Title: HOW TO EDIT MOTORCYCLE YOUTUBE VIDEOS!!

Let me just chill out for a bit and see what you did when you arrived at that place. So storyline is definitely underlooked when it comes to editing, but it is basically just chopping things next to each other. Cut out the dead space, but make sure you leave in the context.
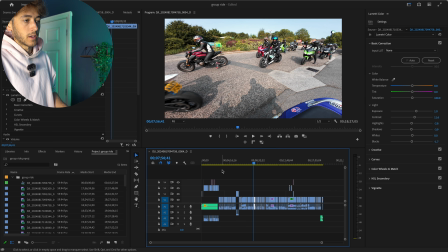[4:20]
So if we go right from the beginning of this video, I've added a little intro because it's just fun to give like a teaser. So if it's a, say you watch a 20 minute video, the title and the thumbnail is cool, but you don't really know what you're in for. You don't know if you're gonna like that video until you're like 5 minutes in and you're like, oh, actually this isn't the video for me. So to mitigate people making that decision themselves, you're gonna show them fun things that are happening in that video and give them like a teaser of what they're about to sit down and watch. That normally triggers them to actually watch the whole video. So I normally do a little bit of music.
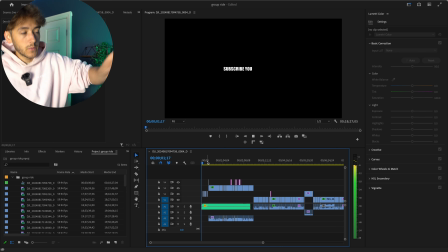[4:52]
If you could even hear it. Just showing snippets.
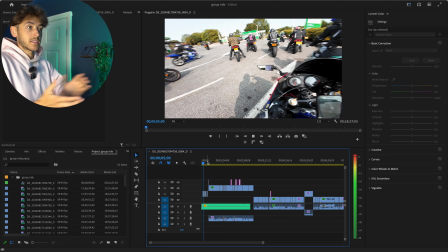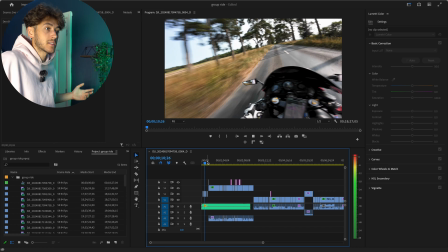[5:00]
showing what's going on. Okay, they're going cool places. There's loads of bikers having a bit of fun.
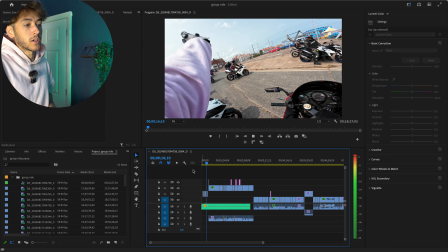[5:05]
Look at all those people. That looks cool. This looks like a fun video. I want to watch it. I'm going to subscribe and like and comment right now.
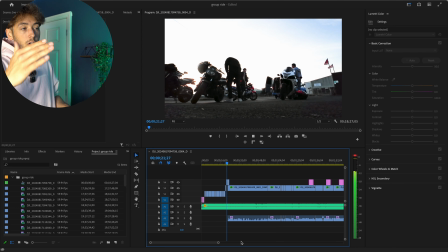[5:11]
Do you know what I mean?
Then we go. Let's go, people.
From the start. Okay, so it's nice to have a little intro where you sort of tease the people in to what you're doing. And obviously, as you can see, music definitely helps. One thing you should do, I used to be a performer, so I kind of understand music quite well. But if you don't and you've got no rhythm, just stick to the beats when you make the cuts. So as you see, let me turn up this music so you can hear this absolute banging tune.
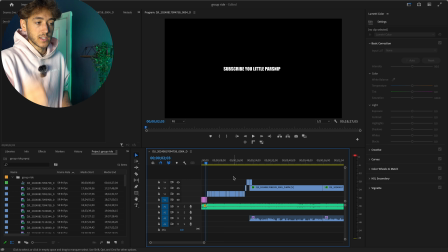[5:37]
As you can see here, all of these little cuts are to the beat or to the vocals of the music on purpose. I haven't just cut these randomly, I've done it on purpose, so it's in time. So listen to this, even the title.
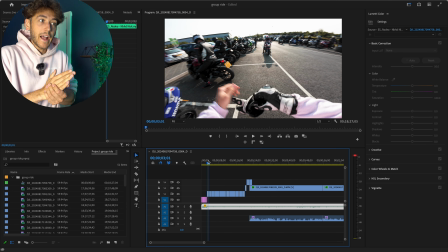[5:53]
See what I mean? So all of those ones were on that first beat, and then when the song went da da da da like a rodeo, I did a slow clip to go with that rodeo, and then it says the second line, something something I told you so, and it does another slow line of him singing, and I do both of those swooping clips to that vocal.
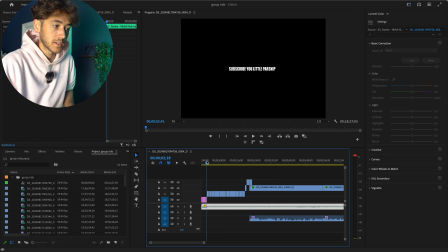[6:11]
So listen.
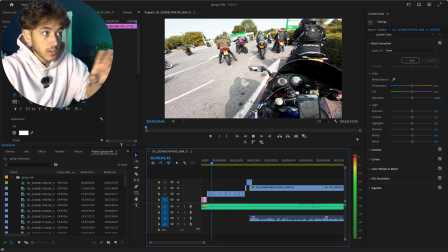See, so those two clips were both on that lyric where it went a bit slower, okay? Big brains, mate. You gotta think about it. Same with this one.
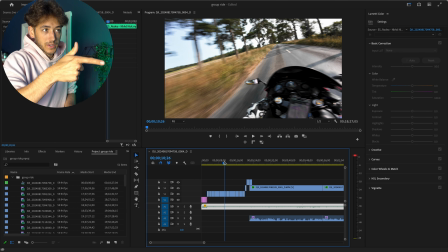[6:30]
I did that on the lyric, so I went, it's going down, and then changed on the first letter of the next line.
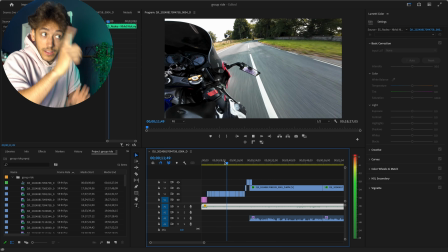[6:36]
So, on the like, I switched.
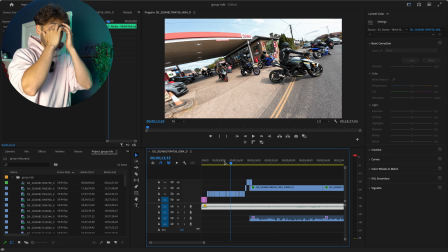[6:43]
You get me? So you need to do stuff like that in order to make it a little bit more fun and a little bit less clunky, all right?
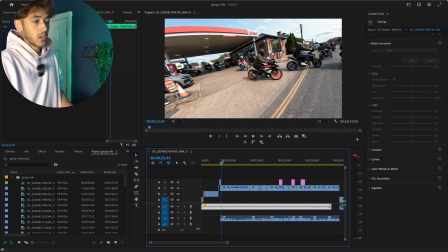[6:50]
So make sure you think about that when you're doing your little intro. Anyway, from there. We go, obviously, into the start of the story, right? So whatever you're doing that day, try and make a little story. There's, even if you're just fucking about with your mates, there's ways to make it into a little story.
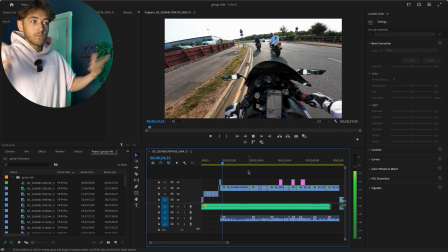[7:05] Let's go, people. Another group ride. What are you saying? We're going to the beach.
So I'm giving context. I'm like, right, we're going, even though it's in the title, I'm like, right, we're going on a group ride. We're going to the beach. I'm filling in a little bit of information. And I've started off the story of where we're going. So we know we're going to the beach. That's the end goal of this video. So now our job is to fill in all the little segments and find the entertaining bits out of all the footage that we've got, cutting out all the dead space, but also giving context within those little bits as we go checkpoint to checkpoint to checkpoint and pick up people along the way on this group ride. You're with me, all right? That's what's gonna make for an entertaining video.
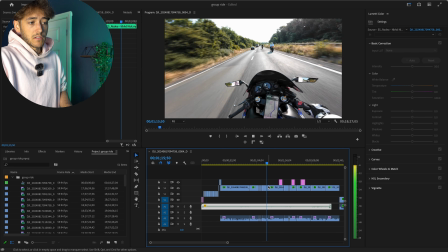[7:40]
So this first bit, I'm chilling. And then obviously, now I'm just showing everyone like on the group ride.
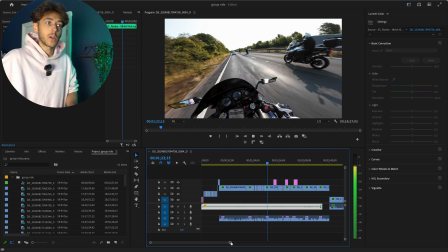[7:48]
So like we're on a group ride, let's show everyone. So I pull over, let everyone overtake, show that there's loads of people with us.
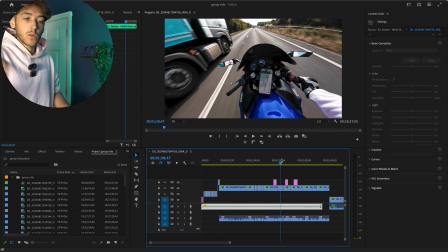[7:53]
And then obviously I promote some products. I give a teaser as well, because obviously the title of this video was Group Ride Ends in Disaster. So obviously you need to hint at what the disaster is, because obviously they're going to wait to the end of the video and be like, well, what's the disaster then?
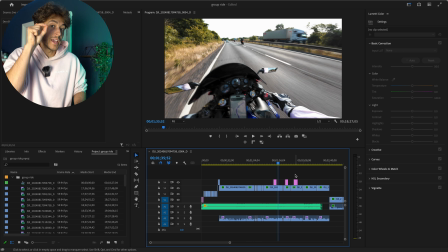[8:05]
So right here, I say, hopefully my bike doesn't break. And then I cut to a piece of the video at the end when my bike has broken to show that that is coming up. So then they're like, oh, okay, right, I want to stay around for this. So listen.
Get to the beach.